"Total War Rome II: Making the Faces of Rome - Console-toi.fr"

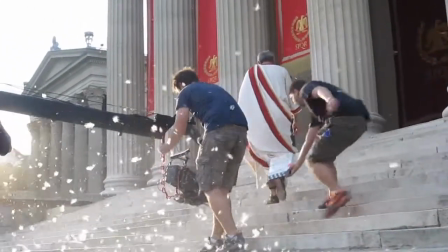[12:39]
We wanted to get across all the details that they spoke to us about, the kind of exciting things that will be going on in Rome 2.
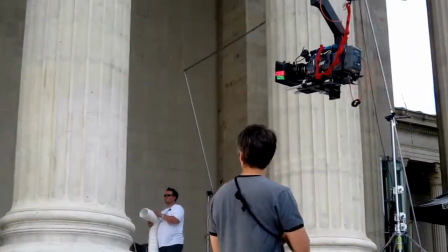[12:45]
We wanted to convey that in this film. I think that's something, although you want to show game footage and people want to see game footage,
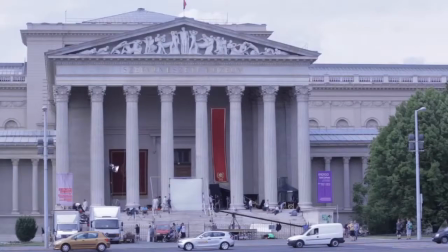[12:52]
that you can do with a live action trailer is you can make it more conceptual and
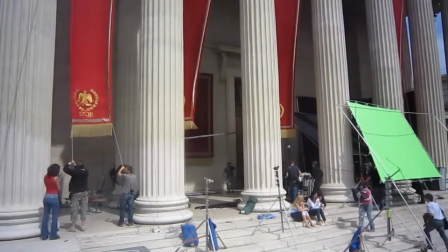[12:57]
more about what it is you're trying to achieve on a thematic level,
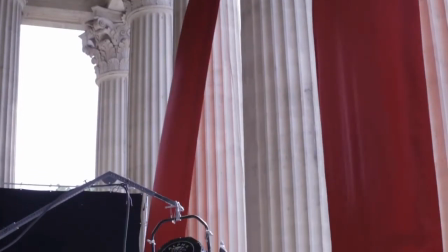[13:02]
to tell a satisfying story with a where you feel that the audience feels that they are not missing anything but yet suggest that
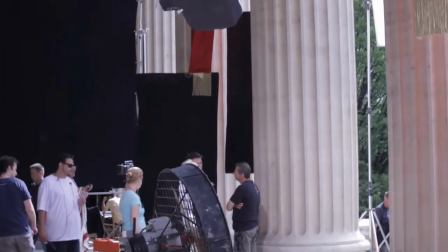[13:09]
there's this greater landscape you know we had to in two and a half minutes summarize everything that Rome 2 is going to do as a game or at least try
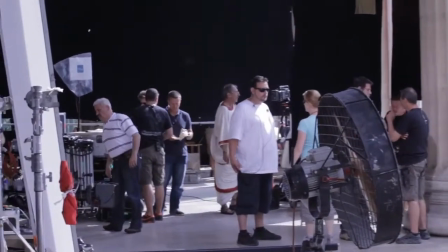[13:16]
and suggest it.
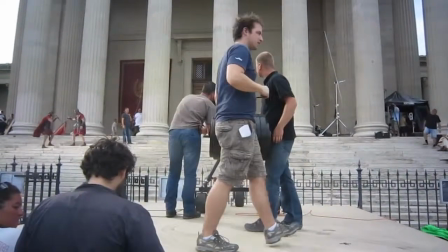[13:17]
What everybody wanted was to try and use as much sort of reality as we could and try and create as much of the world for real and
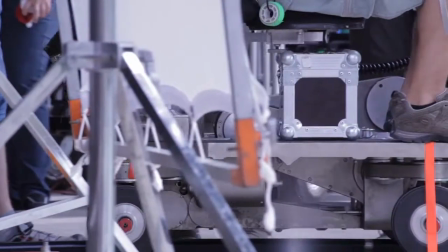[13:26]
then use it use the CGI here and there to enhance that and this this sort of this This final day and this final scene with the
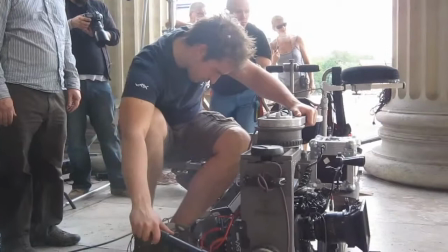[13:34]
young politician portraying his elder,
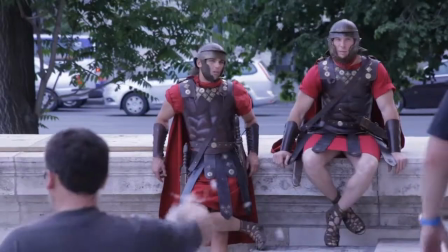[13:37]
that was where the CGI was really important to be able to help extend the environment and sort of create the idea of Rome.
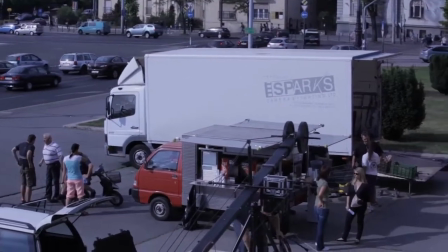[13:46]
It's difficult because you're seeing a Roman city, you know it's a matte painting,
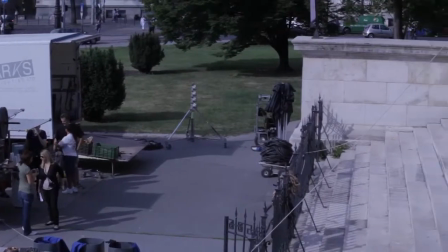[13:50]
it doesn't matter how good it is, but one of the things we really tried to do is get people into the film before we showed them these wides,
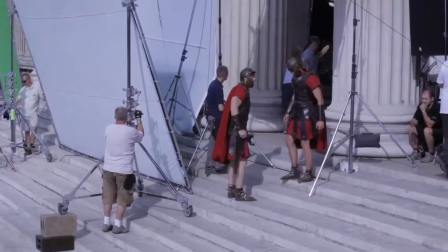[13:57]
before we went to town, didn't want to open on these ground wide which is you know it's tempting to do but just felt that if you're in the film if you'd
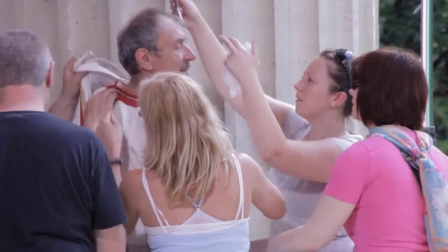[14:05]
experienced it and you got into the story then by the time these big matte paintings come up you're not gonna notice them
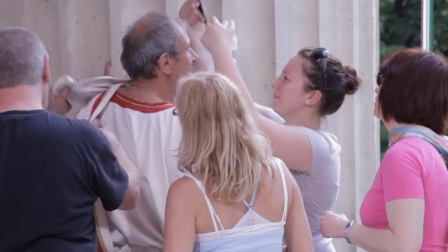[14:11]
as matte paintings you're in the story they're just extending the world you're seeing.
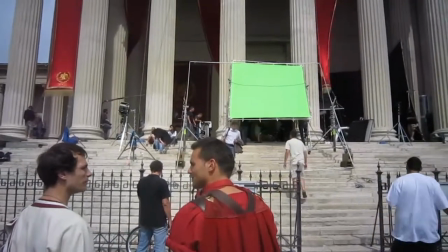[14:15]
I guess you can see in the background they're sort of we were right in the middle of Budapest city centre so there was there was an awful lot of
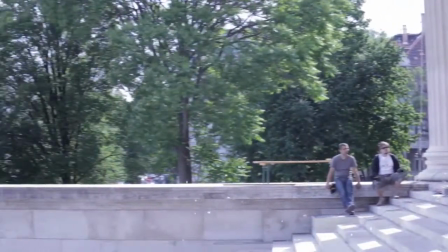[14:23]
modern architecture and cars and everything around in the background so So it was very much a case of trying to select the way we
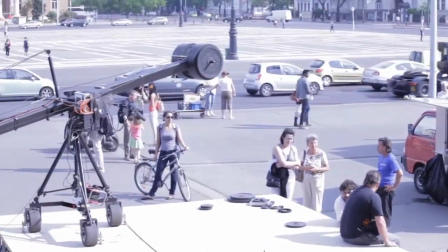[14:31]
were shooting, select our angles to really play to what we could sort of pass off as being, what we can make authentic and make feel authentic.
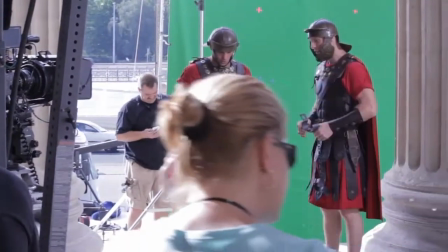[14:41]
You can see in the background of some of this, there's some very large green screens which we had to use to remove that background.
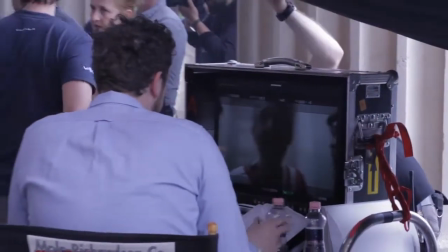[14:48]
And that was then replaced later with matte paintings that were done by the VFX team here in London. I mean, a great thing as well, you have this replacement and this extension,
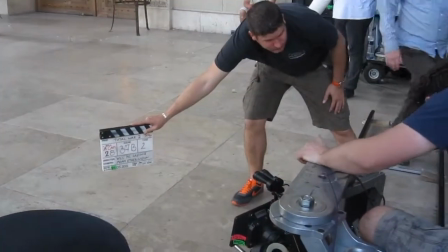[14:57]
which you always plan to do but there are things which if you don't like or if if you feel
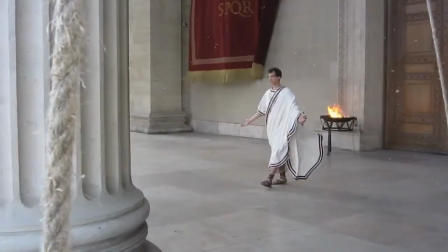[15:02]
there's an issue with which you can improve and that's not in any way fixing it in post but just pushing
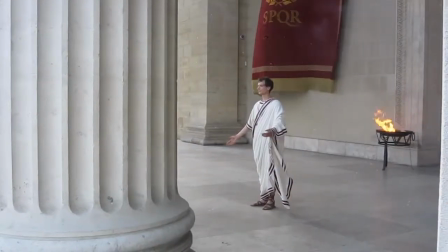[15:07]
things that you know that a little bit further for example the shot where
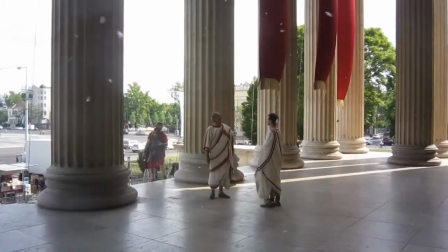[15:12]
the um older senate is grabbed he gives a fantastic performance
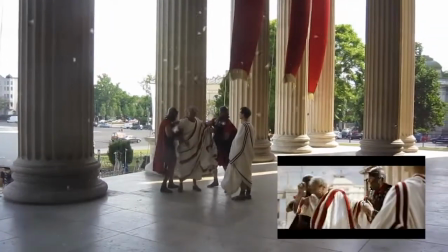[15:17]
in the take we used and that was by far my favorite performance for him um however one of the guys who grabbed him there was just a better take
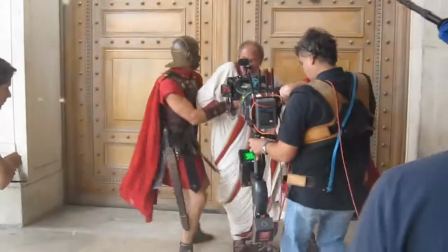[15:25]
for So you had one take of the soldier and one take of the senator put together, so you combined both of their best performances. We are enhancing the whole of the background to put the Roman Forum into the background of all of our green screen plates. When we get back to the office, we'll try and recreate Rome in a very basic 3D stage
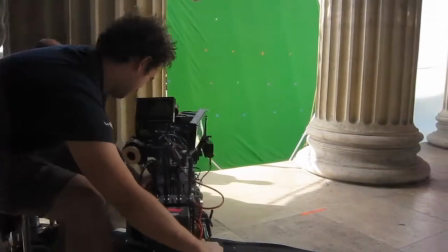[15:49]
that will give us our depth and it will allow the director to compose the shots, get a really nice composition and once we have that and we apply the final matte painting we'll track it into
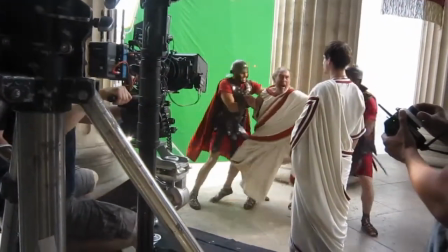[16:01]
the shot potentially reproject it back onto 3d objects if there's any movement or parallax that's needed for these shots.
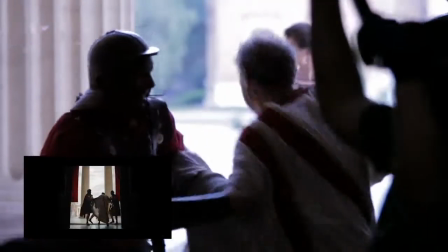[16:09]
It's the last shot of the film and it was obviously planned to come up over the bed it goes to black and then the doors open from black and this guy's pulled over the top of you that's planned.
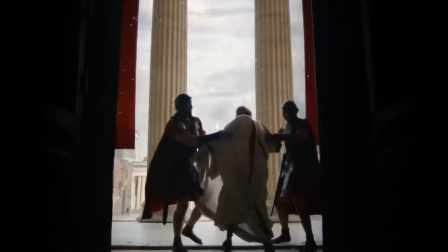[16:18]
On the day you see him being dragged through and we're like well why doesn't he like send his robe over the top of the camera you know you'll You get this great movement in front of the lens,
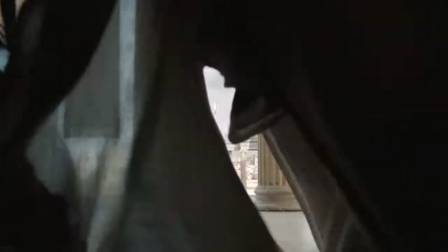[16:26]
and it just adds so much dynamism. So that's a bit of inspiration on the day, and just this cloak goes over the camera,
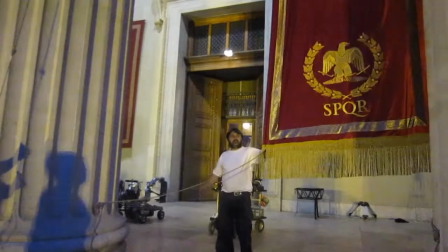[16:32]
and it just opens up, and it perfectly frames the young senator staring at him being dragged away.
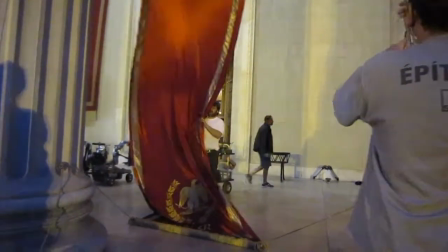[16:37]
Just before it closes up again, and then you reveal him. And I think that's just one of the things, really, is this natural variation as much as preparation.